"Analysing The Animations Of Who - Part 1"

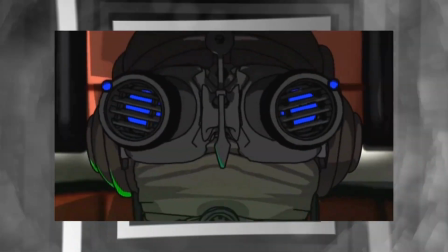(8:17)
The Infinite Quest was broadcast as part of Totally Doctor Who's line-up,
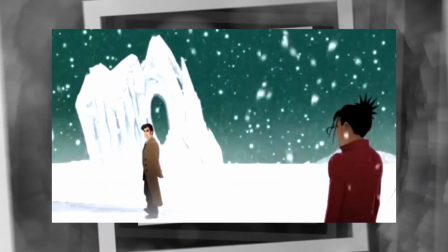(8:21)
and it basically doubles up as an extra episode of Series 3, but just as a cartoon instead of live, obviously.
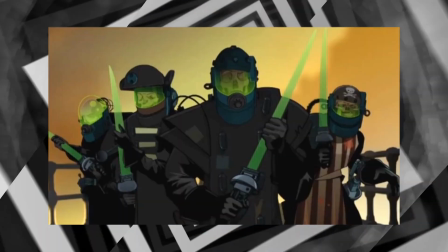(8:27)
The Cosgrove art style, as we've come to recognise it, is still very much present, but it's also been drastically advanced.
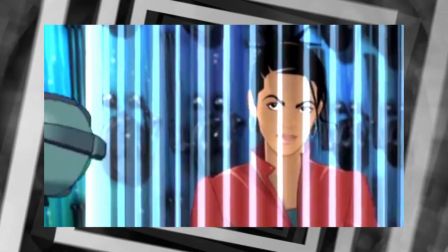(8:34)
Character animations are much, much smoother and cleaner on this occasion. Lighting effects are more commonly implemented, akin to how they would be in the Revival Era episodes,
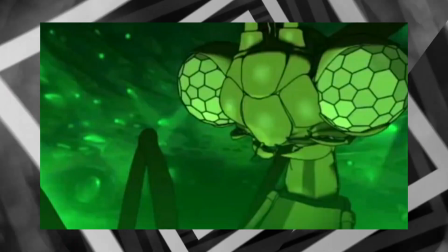(8:42)
and there's even some 3D cel-shaded elements in there, particularly with the robotic and insectoid characters.
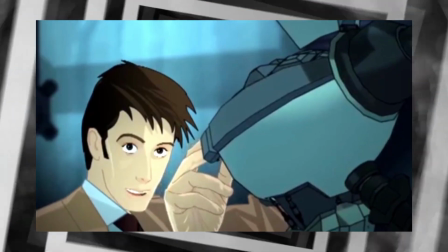(8:48)
I actually really enjoy this style a fair bit and I wouldn't have minded more Doctor Who animations depicted through it, whether it was for more missing episode projects or for the current era. Alas, this is where 2D animations kind of vanish from the franchise for a bit. So I guess culturally by the end of the 2000s we all just wanted to move away from 2D animation and start doing 3D. I mean, just look at Disney's output at the time. And, you know, that's not necessarily a bad thing. I have practiced 3D animation, and I admire anyone's attempt at making their own.
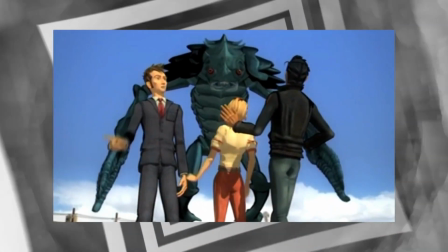(9:25)
Thing is, though, there's certainly a way of going about it, and this really isn't it.
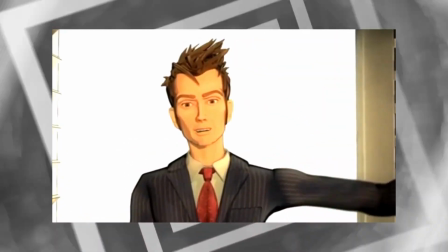(9:30)
So, like, look, I get that they wanted to go for a stylized approach. Fair enough.
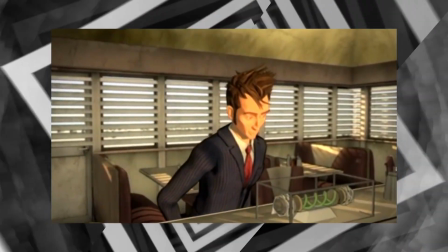(9:35)
After all, if one were to go to the effort to digitally recreate David Tennant's photo realistically down to the smallest detail,
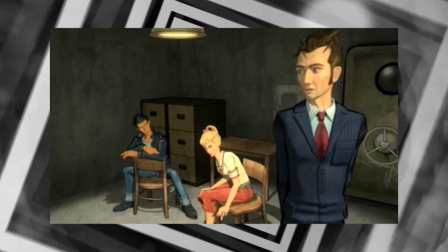(9:41)
at that point, you might as well just get the real David Tennant in to perform for you. So I can see why they went in this more outlandish, cartoony direction.
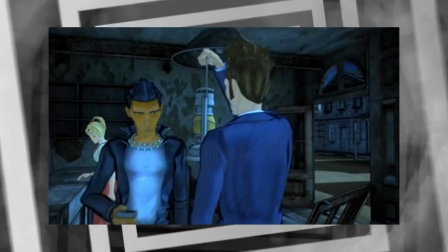(9:49)
But oh dear lord, the animation itself is so amateurish.
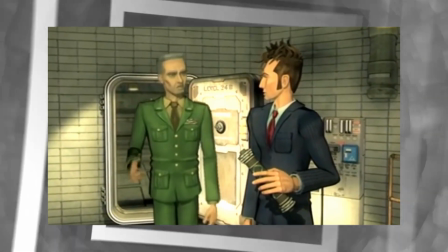(9:54)
Why is everyone in this story so stiff and robotic?
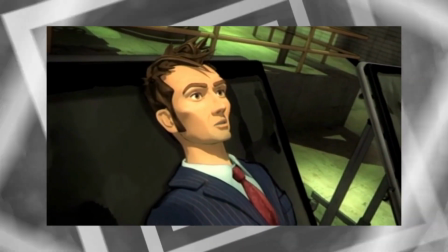(9:57)
You make the stylistic choice to give a Doctor Who episode an over-the-top cartoonish aesthetic, and yet the character movements and direction don't complement that design choice.
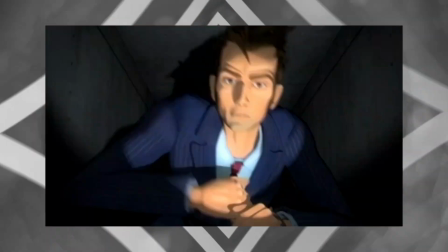(10:06)
If you're gonna go cartoony and exaggerated, go cartoony and exaggerated, you know?
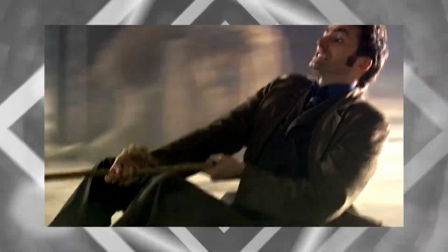(10:10)
But I've literally seen the live-action 10th Doctor stories go more over the top than this.
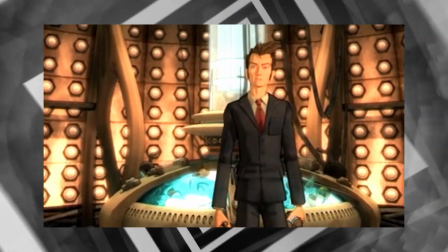(10:15)
Also, the character designs are just but ugly.
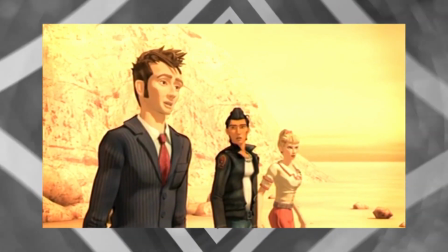(10:18)
As I said, going stylised isn't a bad idea, but like, these things are in that awkward uncanny valley where they're not photorealistic,
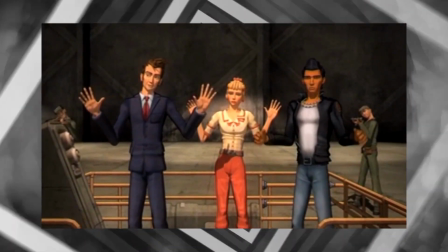(10:25)
and yet they're also not exaggerated enough, so they just look weird.
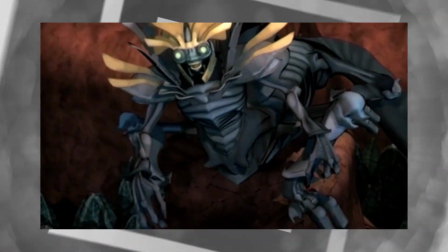(10:30)
The alien designs fare a little better, but they just come off as generic, and the lighting makes all the humanoid characters look like they have jaundice.
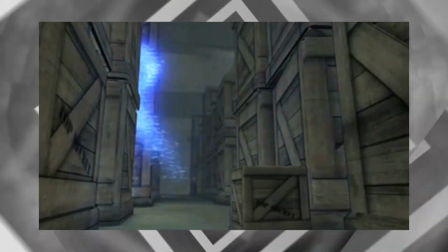(10:37)
If I can compliment anything, the environment work is honestly fairly competent, pretty poor texturing in some places, but the model construction is solid stuff.
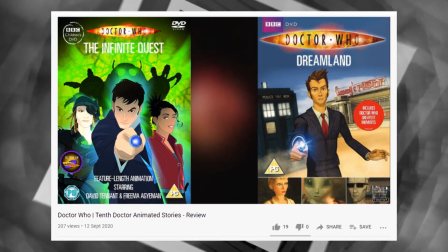(10:45)
By the way, y'all should check out Tom's reviews of the Infinite Quest and Dreamland. But anyway, that's enough of me tearing this story to shreds. Let's move on. So, y'all aware of Big Finish, that audio production company? Well, occasionally they dabble in visual content, usually for promotion of their aforementioned audios, and in 2010 they created a 3D 10 minute animation for their Bernie Summerfield range.
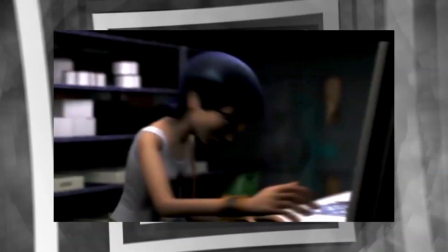(11:16)
And let me just say, THIS is how you do a stylised 3D animation.
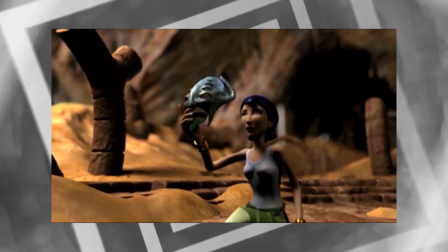(11:21)
The cartoon version of Benny is actually somewhat pleasant to look at, and she is textured and rigged pretty nicely too.
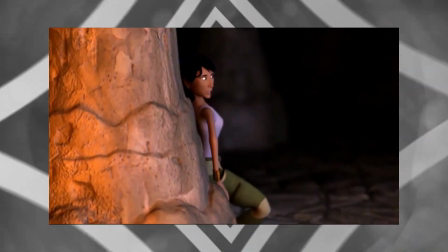(11:27)
The animation could have done with perhaps a little more fluidity, but as it stands it's pretty impressive and all of Benny's reactions,
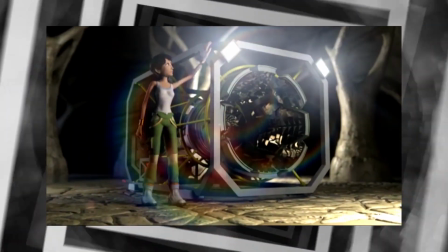(11:34)
body language and movements feel natural enough to be believable, and yet also exaggerated enough to be entertaining as a cartoon.
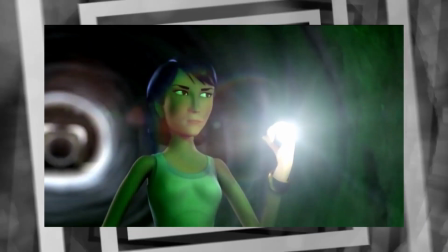(11:40)
I adore both the lighting effects on the environment and on the robot,
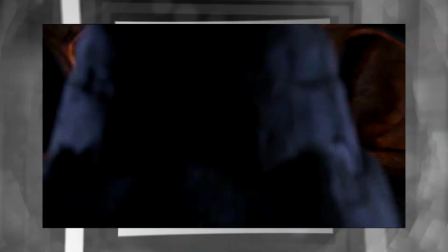(11:45)
as well as the fluidity of the camera movements and the sublime usage of depth of field.
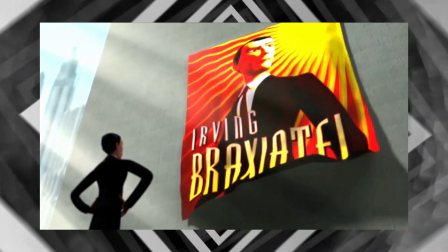(11:50)
Even the little things like the hologram effects and the cloth motion on Braxia Tell's banner at the start are just delicious, and the environments are all lush as well.
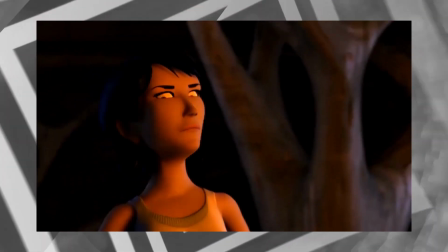(11:59)
My only major critique is that the lip syncing isn't the best, but the short doesn't have that much speaking parts anyway so that drawback isn't too major. I kind of wish Big Finish would do more of this because they turned out to be surprisingly competent at it. So how about them video games?
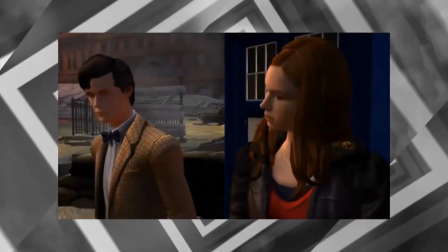(12:20)
I'm technically stretching the definition of animations here considering these are interactable third-person adventure games but you know they
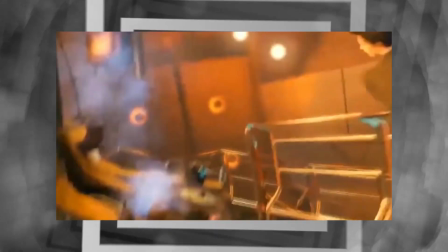(12:28)
have cut scenes where control is taken away from the player so you can watch virtual representations of people interact. that's a bit like a regular old animation,
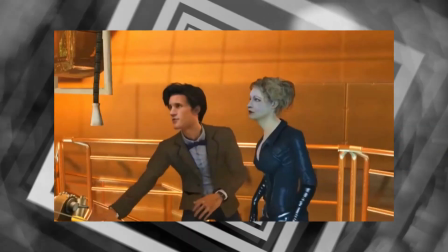(12:36)
isn't it? The most notable examples in this category are the Adventure Game series and the Eternity Clock, and they both kind of have the opposite problems to each other.
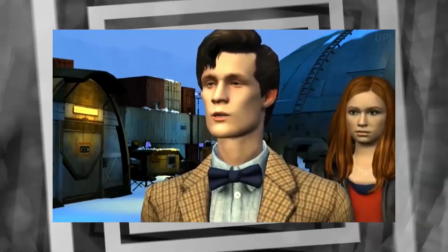(12:45)
The character models in the Adventure Games are pretty well constructed, if you ask me.
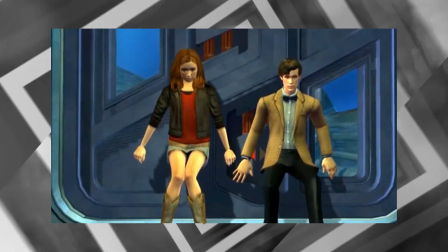(12:49)
They went for a more photorealistic approach, and I dare say they captured the likenesses of Smith and Gillen relatively well, with pretty decent texturing to boot.
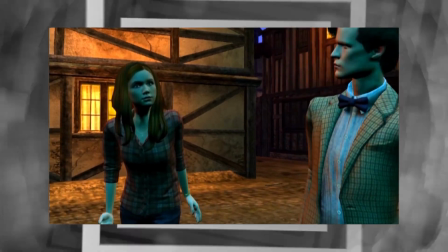(12:57)
The trouble is, the animations are pretty awkward and stiff. The animators tried their best to replicate Smith's mannerisms,
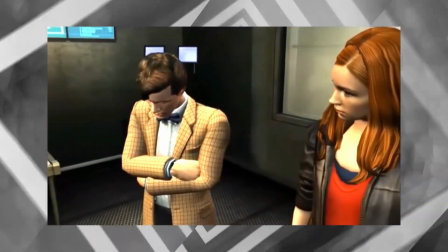(13:04)
but the movements are all weirdly underplayed when you consider just how lively and active the 11th Doctor is in his television episodes.
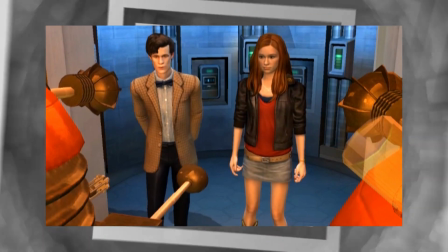(13:11)
The fact that they keep looping the idle animations in some moments doesn't help with the awkwardness, and combined with Smith's weirdly calm and morose line delivery,
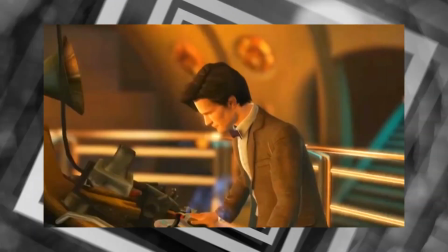(13:19)
it makes this 11th Doctor feel very lethargic and different to the one we see on TV. The Eternity Clock, meanwhile, opted to have Smith and Kingston perform in mo-cap suits,
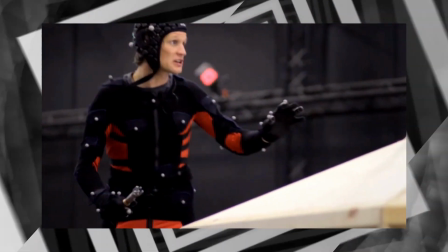(13:28)
with the movements of the 11th Doctor and River's character models being dictated directly from their real-life actors.
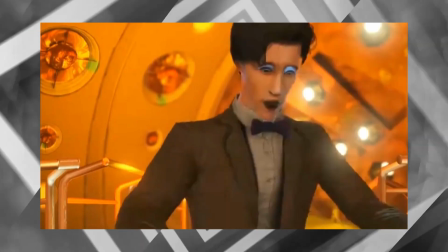(13:34)
As a result, the character movement comes out far better and more natural, so there is an improvement.
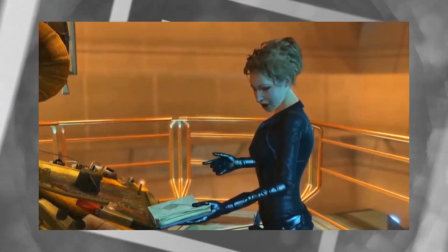(13:39)
Only issue is, this time, the models are kinda ugly. Granted, I can still tell who they're meant to be, but some of the facial features need work.
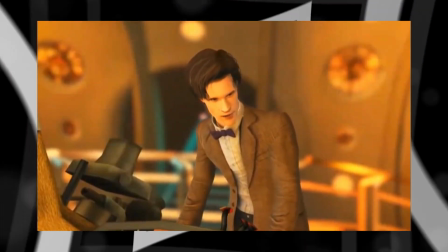(13:48)
And why do they have Muppet mouths when they talk? It's really distracting. The games were definitely onto something, and if you combine the strengths of both, you would probably have something special. They're hit and miss in short.
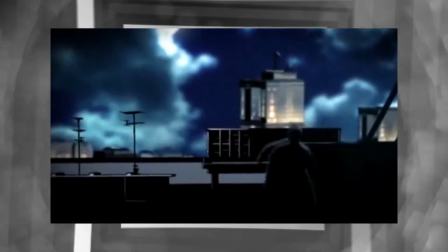(14:03)
So, to accompany Miracle Day, the fourth series of Torchwood,
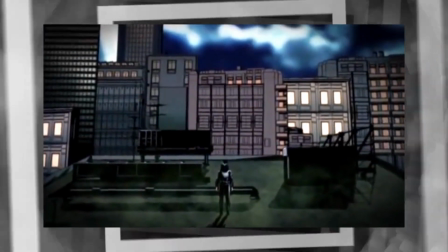(14:07)
a motion comic styled animation was released to tie into it, entitled Web of Lies. Finally, we return to the 2D aesthetic four years after the franchise had dropped it. Oh dear god, this is terrible.
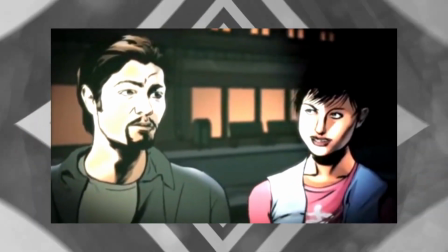(14:23)
This is a prime example of how, just because an animation is smoother, that doesn't automatically mean it's better.
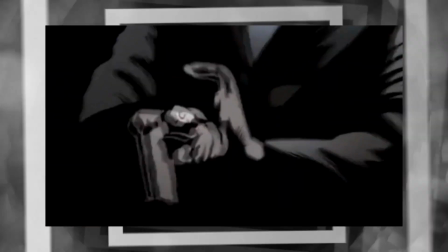(14:29)
In fact, it's so fluid that watching it genuinely makes me feel queasy, and the sloppy off-pace editing really makes the experience feel worse.
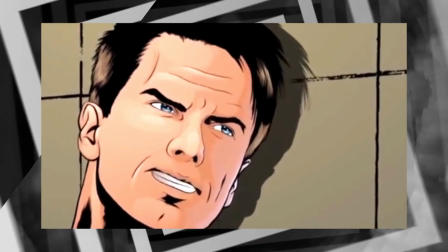(14:37)
Granted, the character likenesses are relatively good,
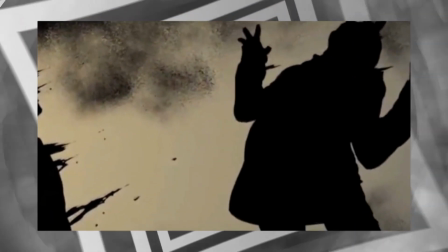(14:40)
and the overall moody aesthetic has its appeal even if the backgrounds look kind of lazily done, but this thing still gave me a headache when I watched it. I mean, props to it, it gives you exactly what it says on the tin. It does feel like a comic book brought to life, but... no no sorry re-render this thing it's it's something about it it's just skin crawlingly off thumbs down so
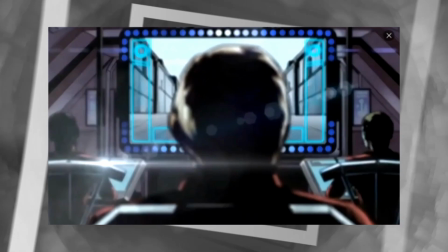(15:04)
we're gonna conclude for now with this thing which by the way i had no idea existed
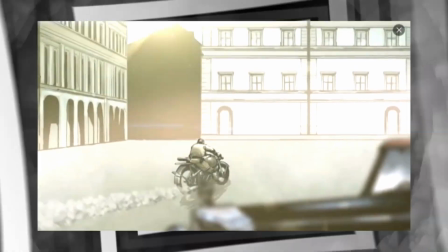(15:10)
until i was researching animated projects for this video why did the matt smith era opt to do so many like shorts and minnesotan things there's so many of them i'm still discovering new ones to this day.
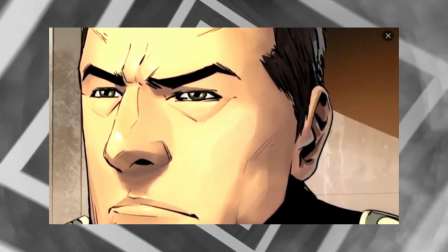(15:22)
The animation isn't as bad this time around, but there is some weird off-putting 3D motion applied to 2D graphics which just looks kinda ugly.
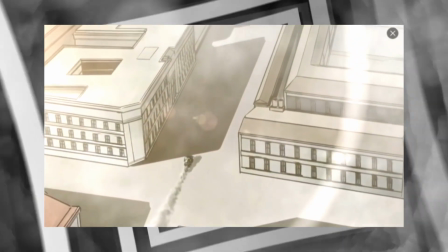(15:30)
The backgrounds are fine, but seem rather bland, and the particle effects don't really mesh well with any of it.
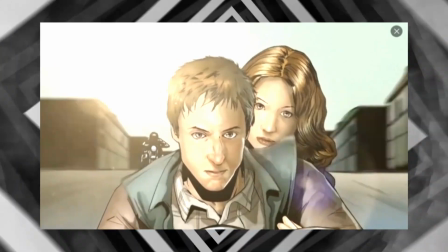(15:36)
If I can compliment anything, it's that the character illustrations are solid, with Amy, Rory, and the Tesselector looking pretty spot on.
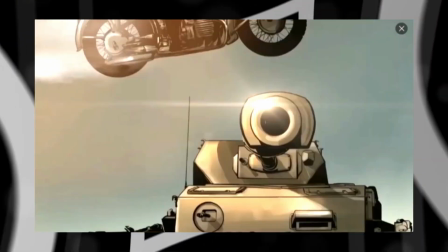(15:43)
I don't really know why they bothered though. This doesn't really enhance its parent episode any further outside of superfluous spectacle so now that brings us to 2013 not only a momentous year for the franchise as a whole but also a big turning point for the animations but we'll leave that for another video stay tuned for part two sometime soon i don't know when can i host that one oh my god